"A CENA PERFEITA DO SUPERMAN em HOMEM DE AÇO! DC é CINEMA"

E assim, uma coisa que eu também gosto é que Originalmente, né? O Superman não voava Ele tinha esse negócio de dar uns pulos Pulo grande, né?
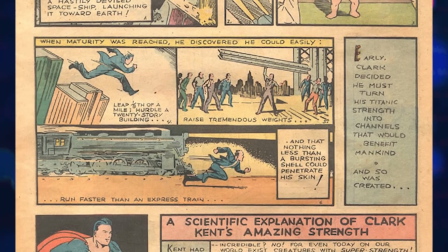Pulo grande, né? Pulava um prédio Até tinha aqueles pulos do filme do Hulk, lembra? É, tipo o filme do Hulk Isso aí E eu acho que é pra ser um pouco essa referência Eu acho que isso é uma referência disso Quando ele dava os pulões, ele não voava perfeito Assim como a gente vê hoje em dia Isso Inclusive aqui,
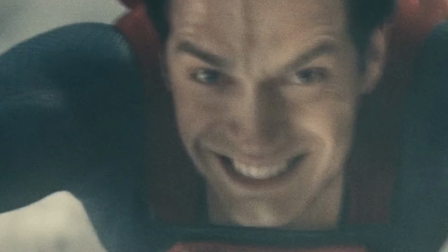quando ele tenta pegar o jeito do voo Nós vimos um dos raros momentos então desse Superman do Enricável Se divertindo e esboçando um sorriso grande Demonstrando
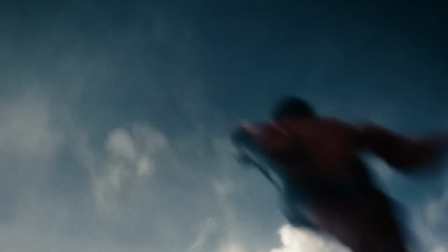que assim como a gente que tá assistindo essa cena E tá achando tudo aquilo sensacional O Clark também tá sentindo isso De novo resgatando essa ideia dele
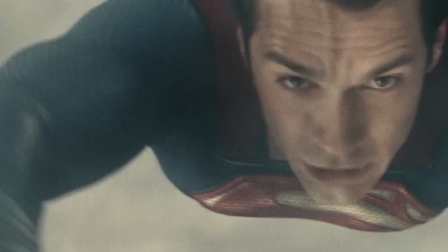descobrindo quem ele realmente é E ao mesmo tempo demonstrando fraquezas Porque ele realmente é parte humano, né?
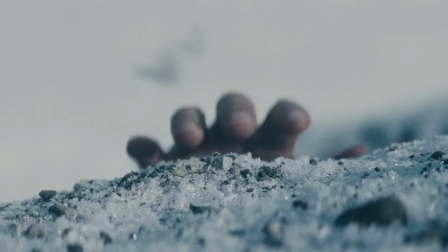E aí o Superman pede equilíbrio nesse voo e bate uma montanha Demonstrando até aqui o nível do seu poder E o nível do CGI Pô, rapaz É que a galera do CGI vai pirar Pô, muito perfeita essa cena Pô, na hora que ele bate assim na montanha Depois quando ele tá se recompondo ali É tudo muito real mesmo Parece que o Enicava ali tá na Antártida mesmo fazendo tudo aquilo E sabe o que seria mais perfeito ainda, Marcelo? Ah, o que que seria? Se você deixar o seu like aí nesse vídeo Pô, tem que deixar Deixa o seu like Deixa o bate-comentário, né, Gabriel? Deixa o bate-comentário Essa cena é cinema? Tem que colocar aqui Tem que colocar aqui se é cinema ou não E aqui, novamente, o filme acerta em colocar uma narração do Jorel num momento preciso. Aí o Jorel, ele entra no modo, né, Shakespeare?
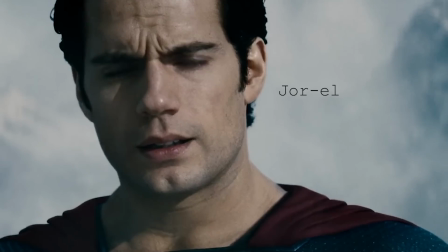Ah, não, é que os caras mandaram bem. Saca só esse diálogo.
Você dará ao povo da Terra um ideal para seguir.
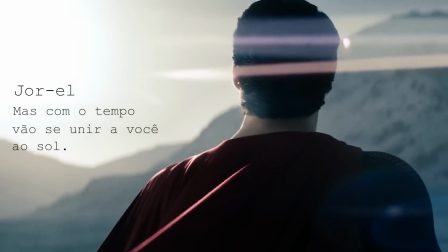Mas com o tempo, vão se unir a você ao sol.
Pô, e é muito mais que nesse momento o Ricardo era pro sol, né? Ele tá ali fraquejando, porque ele acabou de errar o voo ali, bater na montanha. Aí vai lá, começa a sentir o poder do sol Ele vira, e aí vem essa narração Linda cena Puts, cara, ia te arrepiar E assim, também é importante dizer que esse diálogo Ele vem quase que inteiro da HQ Superman All Stars Pô,
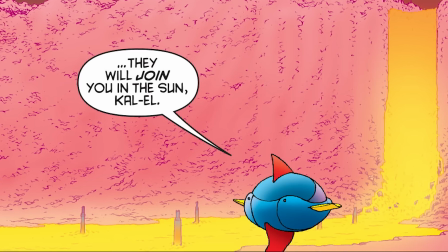pegou a fonte essencial Pegou uma das melhores HQs de Superman de todos os tempos, né Tipo, a referência certa Eles estavam olhando no lugar certo Verdade E cara, essa frase é matadora É o que faz essa cena ser cinema Tipo, ela tava muito boa mesmo Os efeitos ali, ele voando Toda a temática dele se descobrindo Aí vem esse momento aqui, o diálogo E eu acho que é a combinação, né? De tudo O Henry Cavill tá bem A direção tá muito bem A trilha sonora é perfeita A trilha sonora é perfeita E o diálogo é perfeito Aí fez o cinema Por isso que é a combinação, assim Essa cena aqui é top 1, top 2 Melhor cena do DCU E aí em seguida, Gabriel,
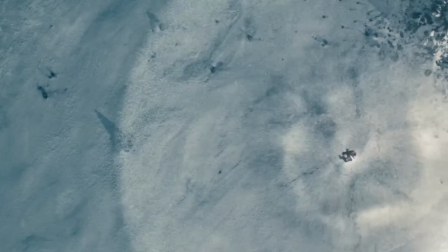ele faz aquela pose Do Superman com o punho no chão E aí o homem levanta a voo de vez mesmo Uma vez que ele consegue pegar o jeito de voar,
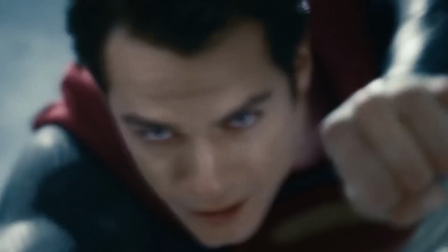mais uma vez aqui ele começa a sorrir.
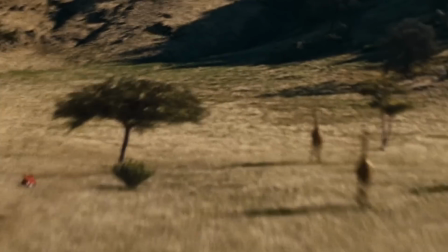E do ponto de vista da direção, tem algo que eu acho muito interessante, é como quase em toda cena, a câmera fica lutando aqui pra pegar o vislube do Superman.
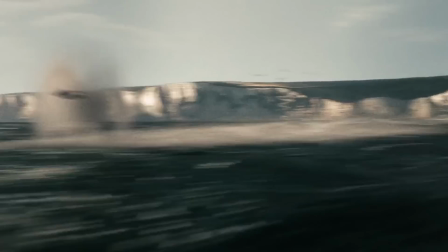Tá brigando pra tentar um plano aqui em que ele tá bem quadrado.
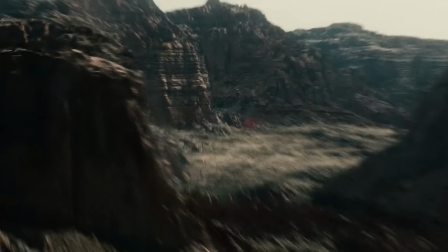Isso pra mim é muito assentado, porque dá um senso aqui de agilidade, velocidade do Superman, porque ele tá tão rápido que a câmera não consegue acompanhar ele.
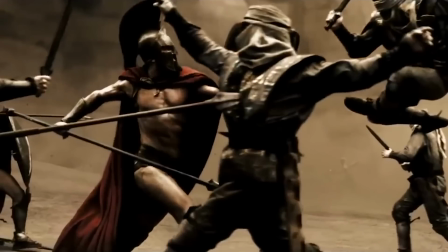Essa câmera que o Snyder dá o zoom, que tem bastante no 300... Aqui eu acho que tá bem. Tá bem. É que na verdade isso acontece o filme todo E tem várias cenas que eu acho desnecessárias Pô,
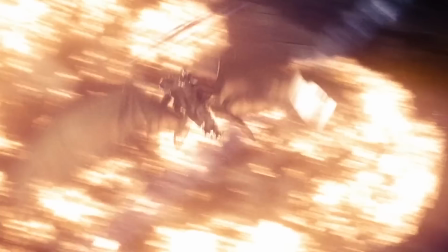muito desnecessário Bem no início ali na batalha em Krypton É desnecessário Mas quando aqui, cara Aqui tem uma razão de ter essa câmera Aqui eu acho que encaixa bem por esse sentido Que a câmera, vou pegar aqui uma imagem desse Superman voando Aqui faz sentido E é uma quebra de expectativa Porque quando você pensa Ah,
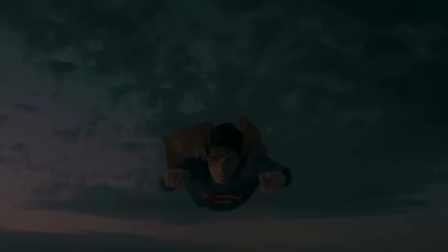uma cena do Superman Você pensa uma coisa devagar Uma coisa meio, né Que vai colocar ele de baixo pra cima e tal E daí aqui não Ele tá pegando tipo perto